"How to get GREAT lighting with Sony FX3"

I've actually used the Aputure 300D in certain situations with a double diffuse source. right now I'm using a 600d at 100 percent if I want to introduce more light into this shot I can take off my nd filter I can bump up my iso um and that's pretty much all the changes I'll be able to make but I will be able to turn down the power or the intensity of this light and get that look so what's what am I saying what's my point if you don't have a light this powerful it's all good kind of adjust your settings to the light that you're using
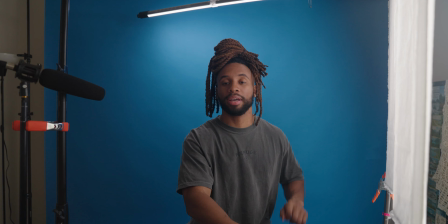and yeah just make it work for um for your setup and whatever you have okay so another thing i like to use depending on the shoe and the look i'm going for
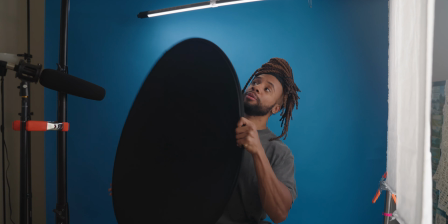is a negative feel and or um
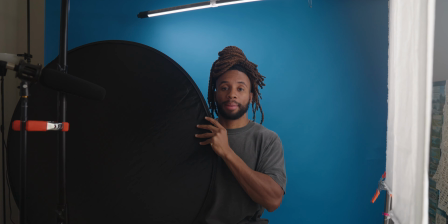another white source on the opposite side of me if you use a negative feel
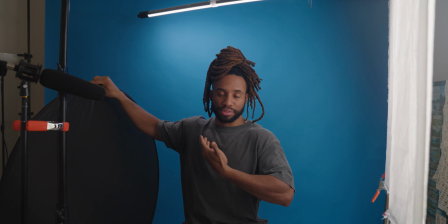it can give more drama right more darkness on this side on the shadow side and uh
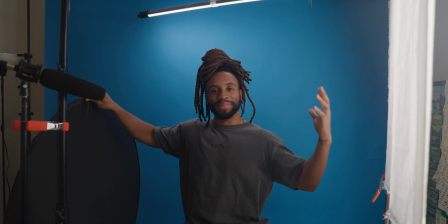kind of eat up all the light coming from this side or you can use
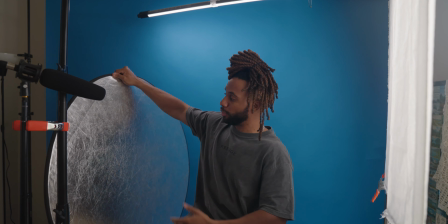um a silver source or again another white source more
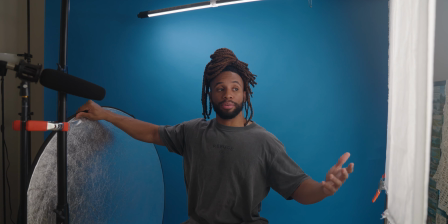unbleached muslin another level of diffusion something that's white where the light can
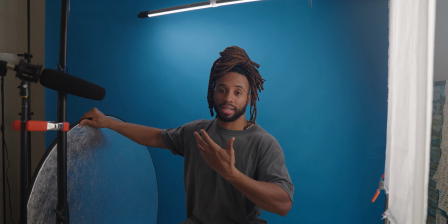just bounce off and feel another side here's some examples of that and
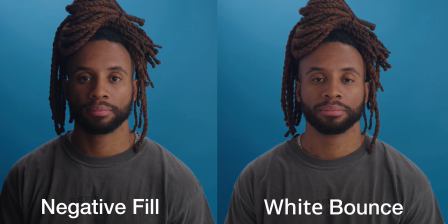it's another look another tool you can use uh depending on what you're going for all right so i want to show you all how i achieve this look um in another setup single source double diffuse let's get into that and again if you're here thank you so much for watching this far hope it's helpful definitely leave a like comment and subscribe please it'll really help out the
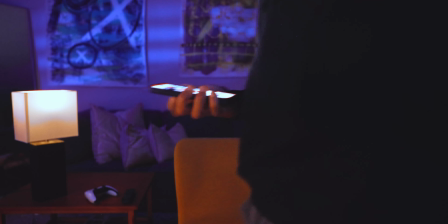channel and uh yeah let's get into that that next shot all right so now we're going to use the same method one source light double diffusion
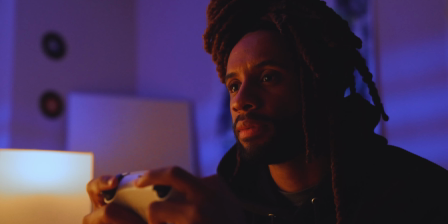uh one have like maybe a practical and some lights in the background to kind of emulate some things but we're going to do the same thing for a nighttime interior
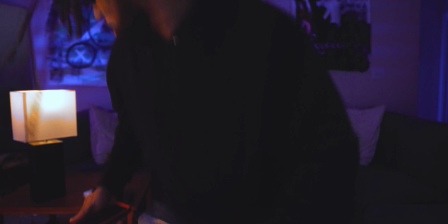but this shot started off with the wide i'm walking into frame a little pulse punching and i'm playing a playstation who doesn't play
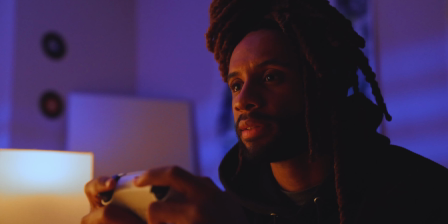playstation as you can probably tell especially knowing how i lit the
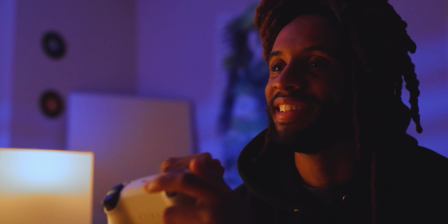first part of video we're using single source double diffusion i swapped out
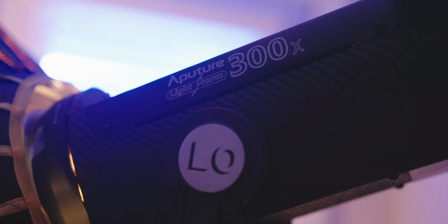the aperture 600d for the aperture 300 bicolor just so i can make sure i had warm tones on the inside blue on the outside to kind of emulate the moon and maybe a street light yeah giving some good color contrast and so we're working with and i think it came out pretty cool it was really quick i didn't want to do anything too crazy pretty much a one-man team over here but i just wanted to show you all how we
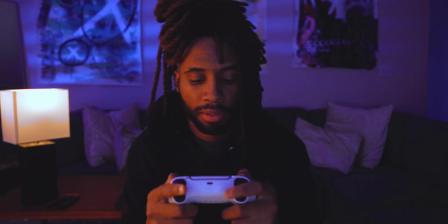can utilize the same exact setup for talking head shots interview shots for even maybe something that's again like a short or something for socials or you know i don't know just getting creative and wanting to get a soft light on your source so anyway i hope you guys enjoyed this again like comment subscribe if you want more breakdowns maybe i can get more in depth with the next shots more lights uh more cinematic you know be anyway man i appreciate y'all and until next time drink some water